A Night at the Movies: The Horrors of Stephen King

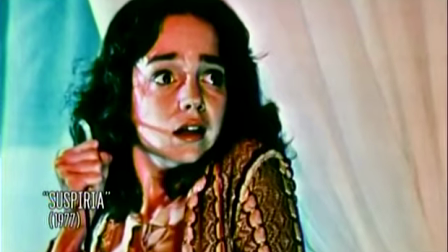1956s
The more we care about the characters, the more human they are to us, the more appealing they are to us,
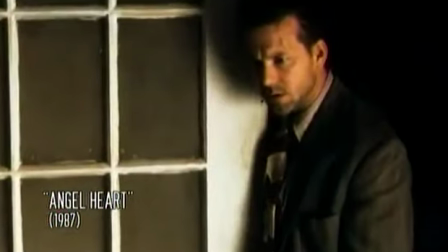1962s
the more effective the horror tends to be,
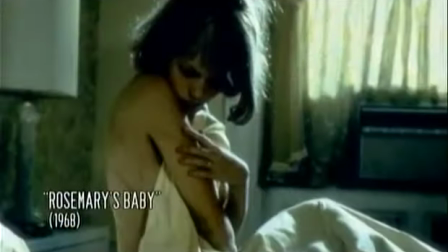1966s
which is why Rosemary's Baby was such a smashing success,
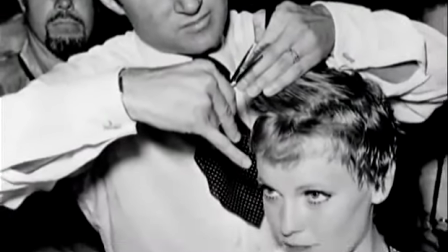1971s
really. I mean, this was the period of her life where Mia Farrow cut off almost all of her hair,
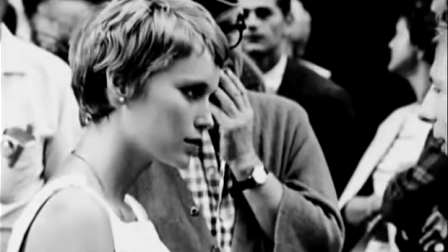1978s
so that she has a waif-like, childlike thing going on with her.
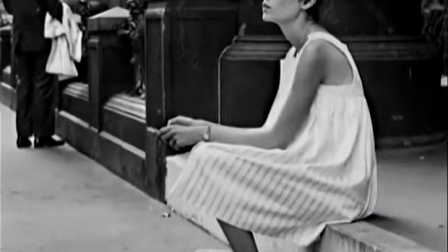1983s
She looks like she's maybe 17, and a sickly 17 at that,
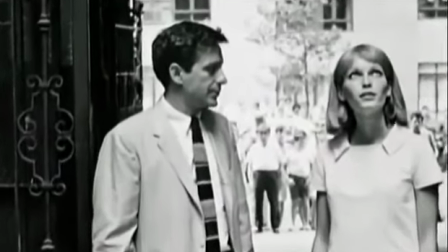1988s
and she's married to an aspiring actor played by John Cassavetes, one of his best roles. It was a part that he was almost born to play, because he's got this sort of greasy smile and this
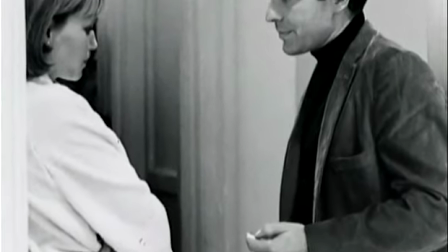2004s
queasy moral affect about him, so that you begin to sense that he will do anything to become successful as an actor, and that includes selling his child to devil worshippers.
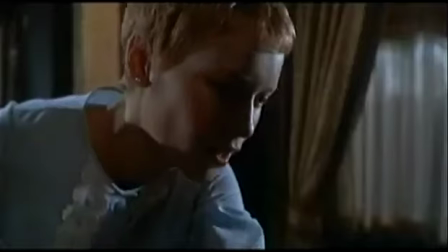2018s
But the secret that the film is withholding from us is that they don't want to use the baby for sacrifice.
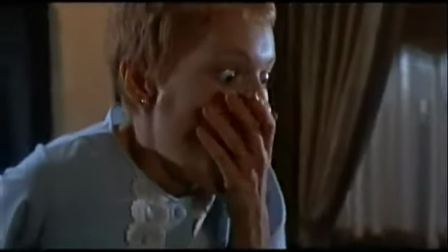2027s
The baby is the Antichrist itself, and that's a wonderful, horrifying ending. At the very end, the movie tops itself when Rosemary decides, no matter how horrible it may be,
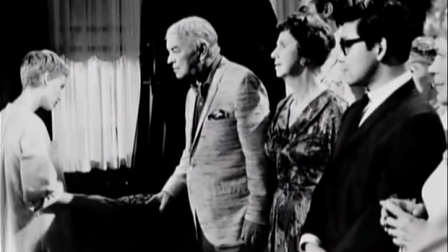2039s
she is still the child's mother, and she comes on board with the Satanists.
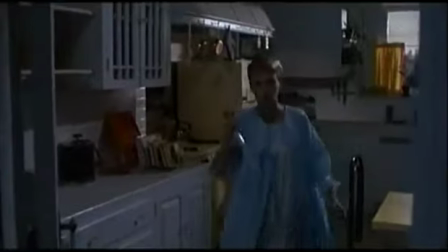2044s
But it works because we love Mia Farrow as Rosemary. It's a wonderful piece of work.
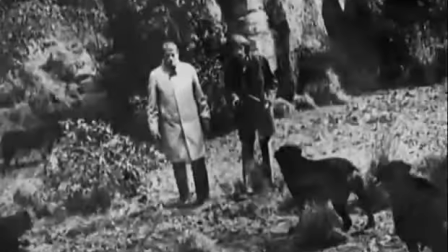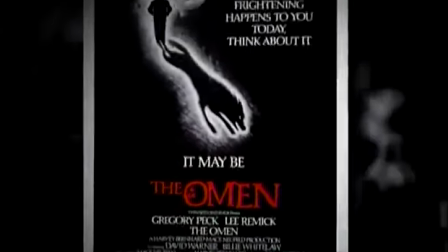2056s
Like Rosemary's Baby, The Omen is a fundamentally religious picture that trades
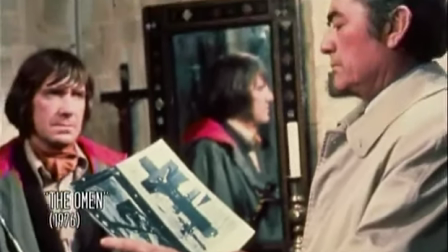2062s
for its effect on the idea that we believe in a war between good and evil, between God and the devil.
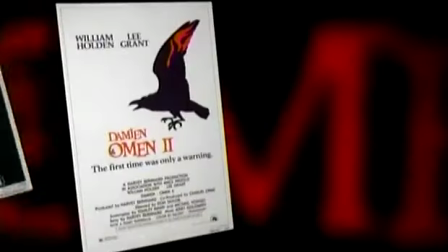2068s
I like the first Omen movie, but when we get to the sequels, we're sort of familiar with the pattern that they'll follow. And it gets to a point where you say, okay, Damien, I get it.
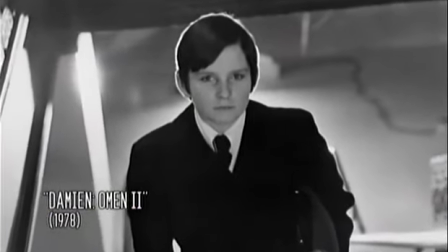2080s
Devil's son, trying to take over the universe, won't succeed this time, but there'll be another movie.
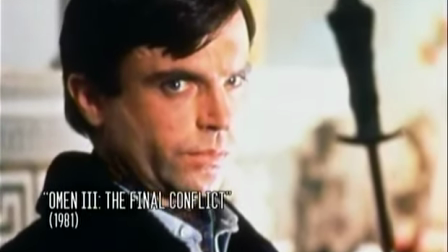2086s
And it just sort of loses interest for me. But one of the great horror films, one that really, really works,
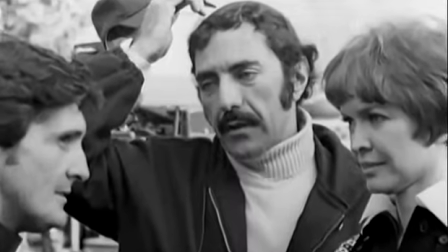2095s
is The Exorcist, a novel by William Peter Blatty and the movie directed by William Friedkin.
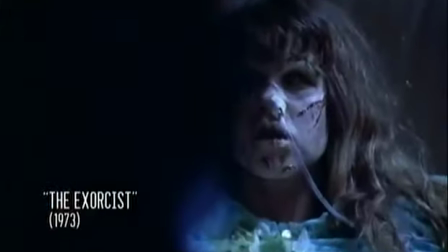2102s I'm Damien Karras. And I'm the devil. Now kindly undo these straps.
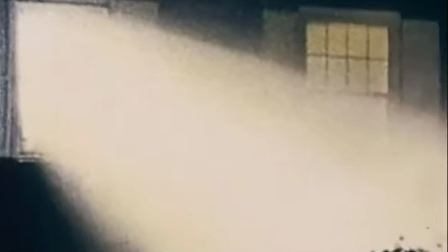2107s
I remember when my wife and I were going to see The Exorcist,
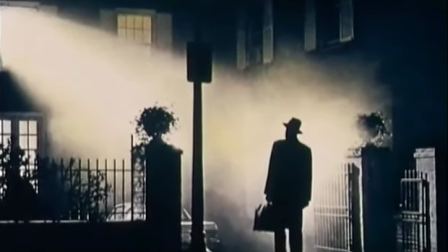2112s
and we were going to go to a late afternoon show, and we decided that we would take a nap before the show, and we laid down. And neither one of us could sleep, because because we were thinking, we're going to go see this picture,
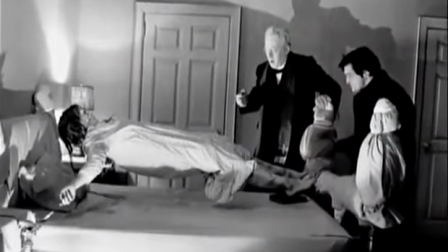2125s
and there had been all the stories in the paper about how awful it was, and audiences were fainting,
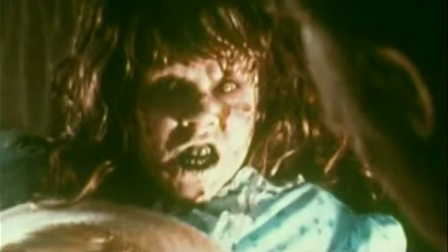2131s
and people were running out of the theater. And finally, my wife, Tabby, sat up and said, all right, if we're going to do this, let's go. And to me, she sounded like a green paratrooper getting ready to jump out of the airplane for the first time,
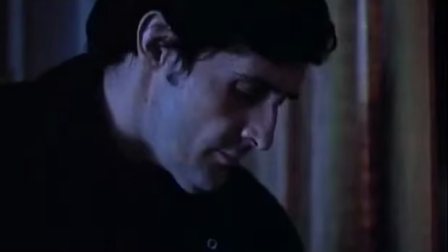2146s
because it had those expectations built up beforehand.
Your mother's in here with his cars.
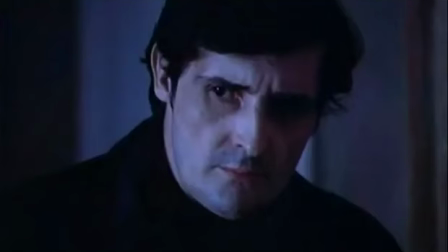2152s Would you like to leave a message? I see that she gets it.
When we finally saw The Exorcist, we actually did think it was a masterpiece. It wasn't just the story. It was the way that the story was told.
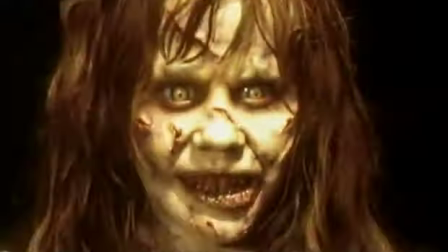2167s
There's a kind of tension to the cutting. And that story is told in a very tight, taut fashion.
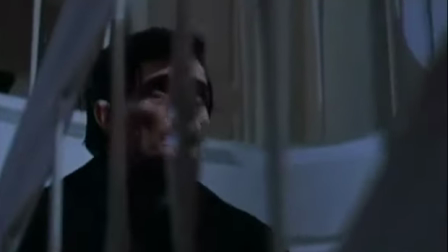2174s
And as the movie goes on, every time the priests walk up those stairs toward that room where that monster is,
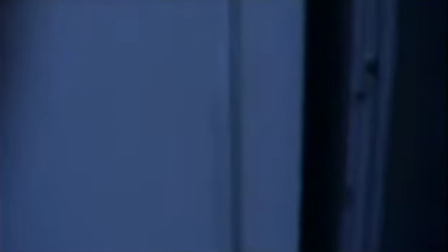2183s
we feel a greater and greater sense of terror. That's terror.
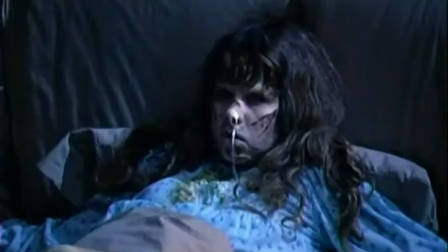2188s
But when we're in the room and we see the decayed state of the little girl's body, that's a visceral reaction, and that's really the difference.